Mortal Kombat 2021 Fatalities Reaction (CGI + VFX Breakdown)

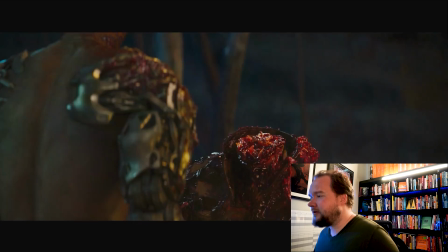and then you end up with a practical, really gross body here. Now, again, could be wrong, but that's what it feels like to me,
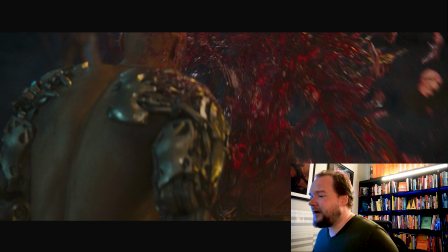where because you could do just practical and then another practical take there and blend them together. It's a bit of a risk. It's easier to match move and go for a clean here, CG here.
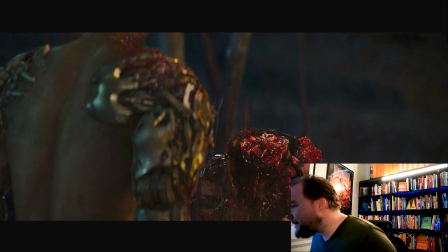But this look, because this sort of stuff, like getting this to look 100%
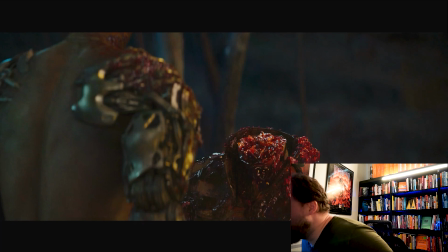like how it looks here is pretty difficult to do. It's not to say you can't do a shot like this, it's just more some of the subtleties that have been done here. I just don't think that this is CG. Either way, it looks really great.
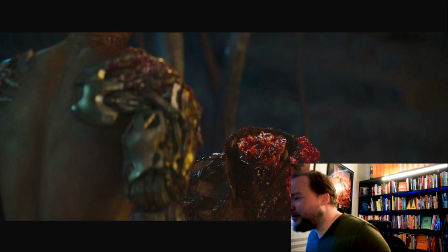The subtleties I'm talking about is having some of that meat submerged more under the blood, so that way it kind of looks a different color here.
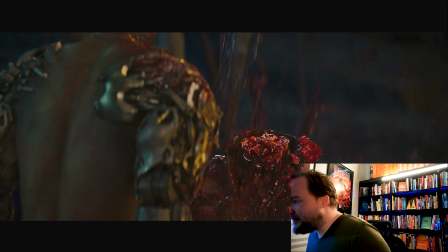There's a few different things like that, and then just having all the stuff grouped up around it. I mean, you could totally do a CG, I just feel like...
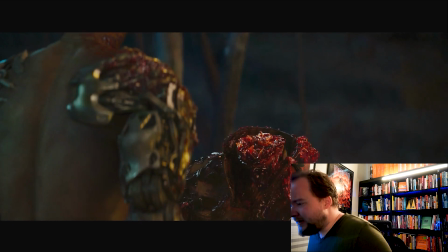Yeah, I just feel like a lot of this is live action. Again, could be wrong.
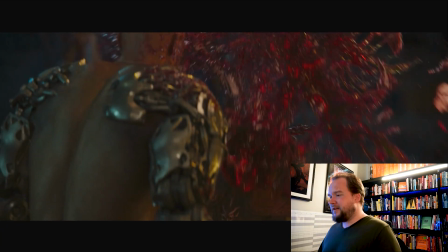But if that's the case, then I'd assume that this is where they just had a lot of crap fall down all over his shoulders,
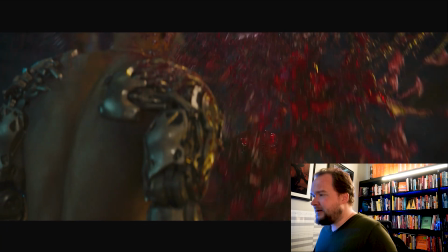and they just kept that take. But then in the beginning, it's like, okay, well, let's just kind of roto around the blood as much as
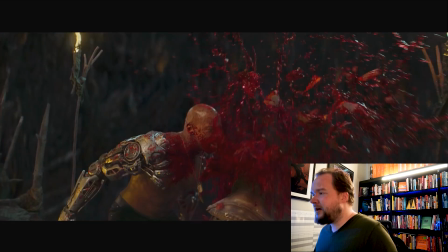we can, and there's a lot of CG blood all spewing out.
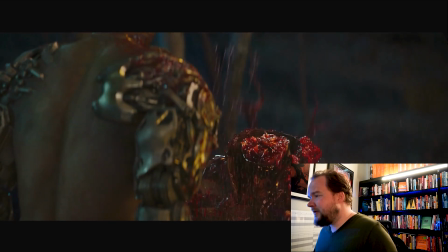But it's all clean there, basically it's like 3D, but then you're blending to the gross take there.
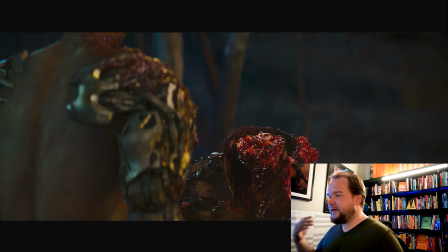Again, like, could be wrong about that, but like I feel like that's actually a really smart call. Is it Chris Godfrey who was the VFX super for this? I think it was Chris, yeah. So I mean, he's ex-Animal Logic. He's one of the founders, or at least he helped run the studio for quite a long time,
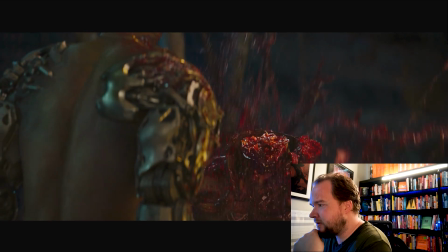back when it was in Crow's Nest, and then I think Building 54 over at Fox Studios. I don't know whether they're still there now, but they were the only soundstage there.
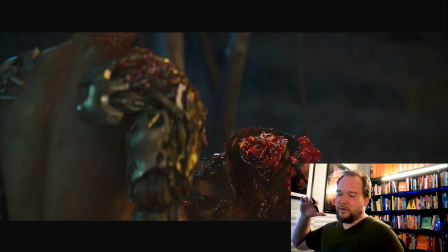In fact, like we were setting up a visual effects studio at Fox Studios, and contractually we're not allowed to be on the studio a lot because Animal had negotiated that they could be the only visual effects house.
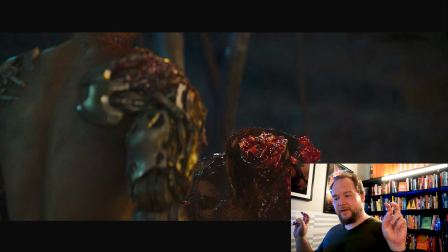So instead, we're I forget what the term was, we're a Warner Brothers visual effects consulting thing or something like that. But basically, I was helping set up a studio at Fox Studios in Sydney, an American-Canadian studio,
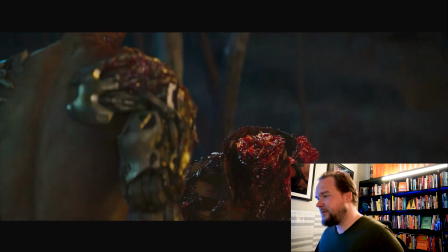but we couldn't call ourselves a visual effects studio because Animal Logic then could get really mad at Fox Studios and everything.
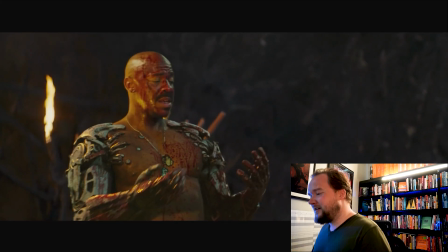So we're Warner Brothers VFX consulting or something.
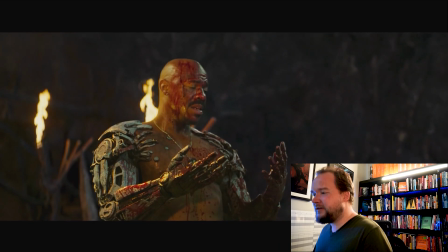So here what's interesting is there is a bunch of blood coming off that's all CG.
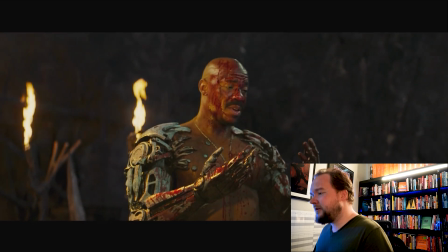You just tell by the movement and how it acts, but like, you know, it works.
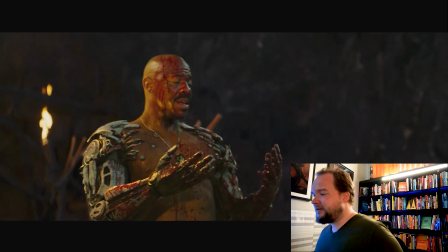So just having him there, I'm sure they would have been like, hey, like, let's just get, for continuity's sake, let's add some blood from the previous shot.
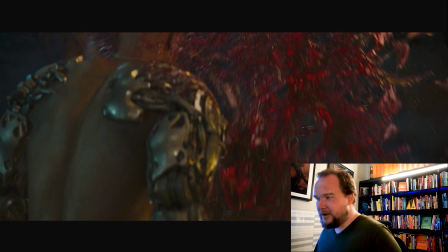But yeah, I feel like that's all practical. That's potentially all CG. Otherwise, they could do shoots like of 2 takes and pray that they blend together. I feel like that's too big a risk. It would just make more sense to do a clean one. And then all the crap falling down is all CG. Like all the blood here, because the whole point is that it's a transition mask.
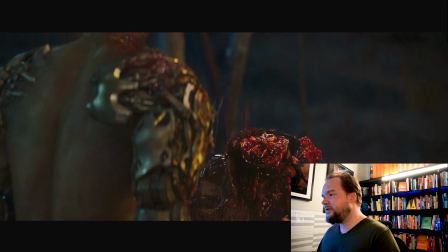All the CG elements are there to help transition to the to the practical.
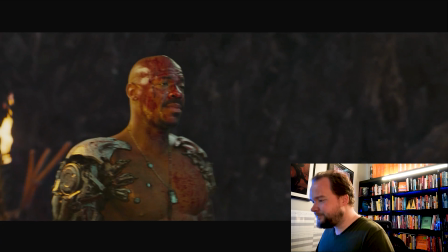Probably my favorite fatality.
Choose your destiny.
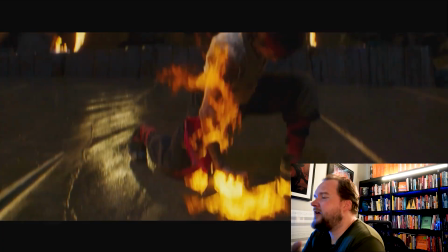So I haven't heard anyone talk about this, but, you know, as in, I'm assuming this is meant to be an animality, which I think Mortal Kombat 3 had.
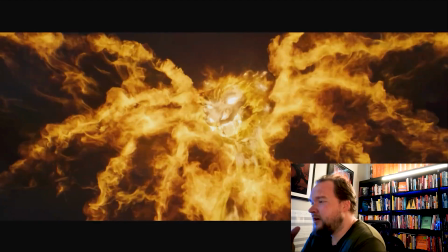I said I was obsessed with Mortal Kombat. That was Mortal Kombat 1 and 2. Mortal Kombat 3 came out where they had like guys with guns and like random stuff, and it's just like,
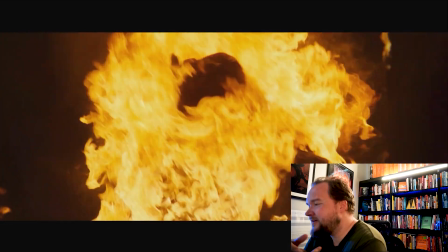this isn't a fighting game when you have like people with machine guns and robots and all this crap.
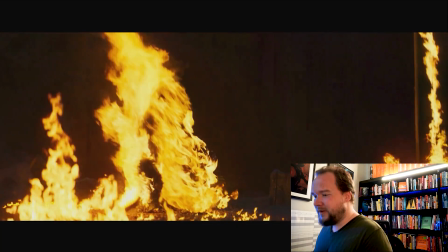So I just I still love Mortal Kombat.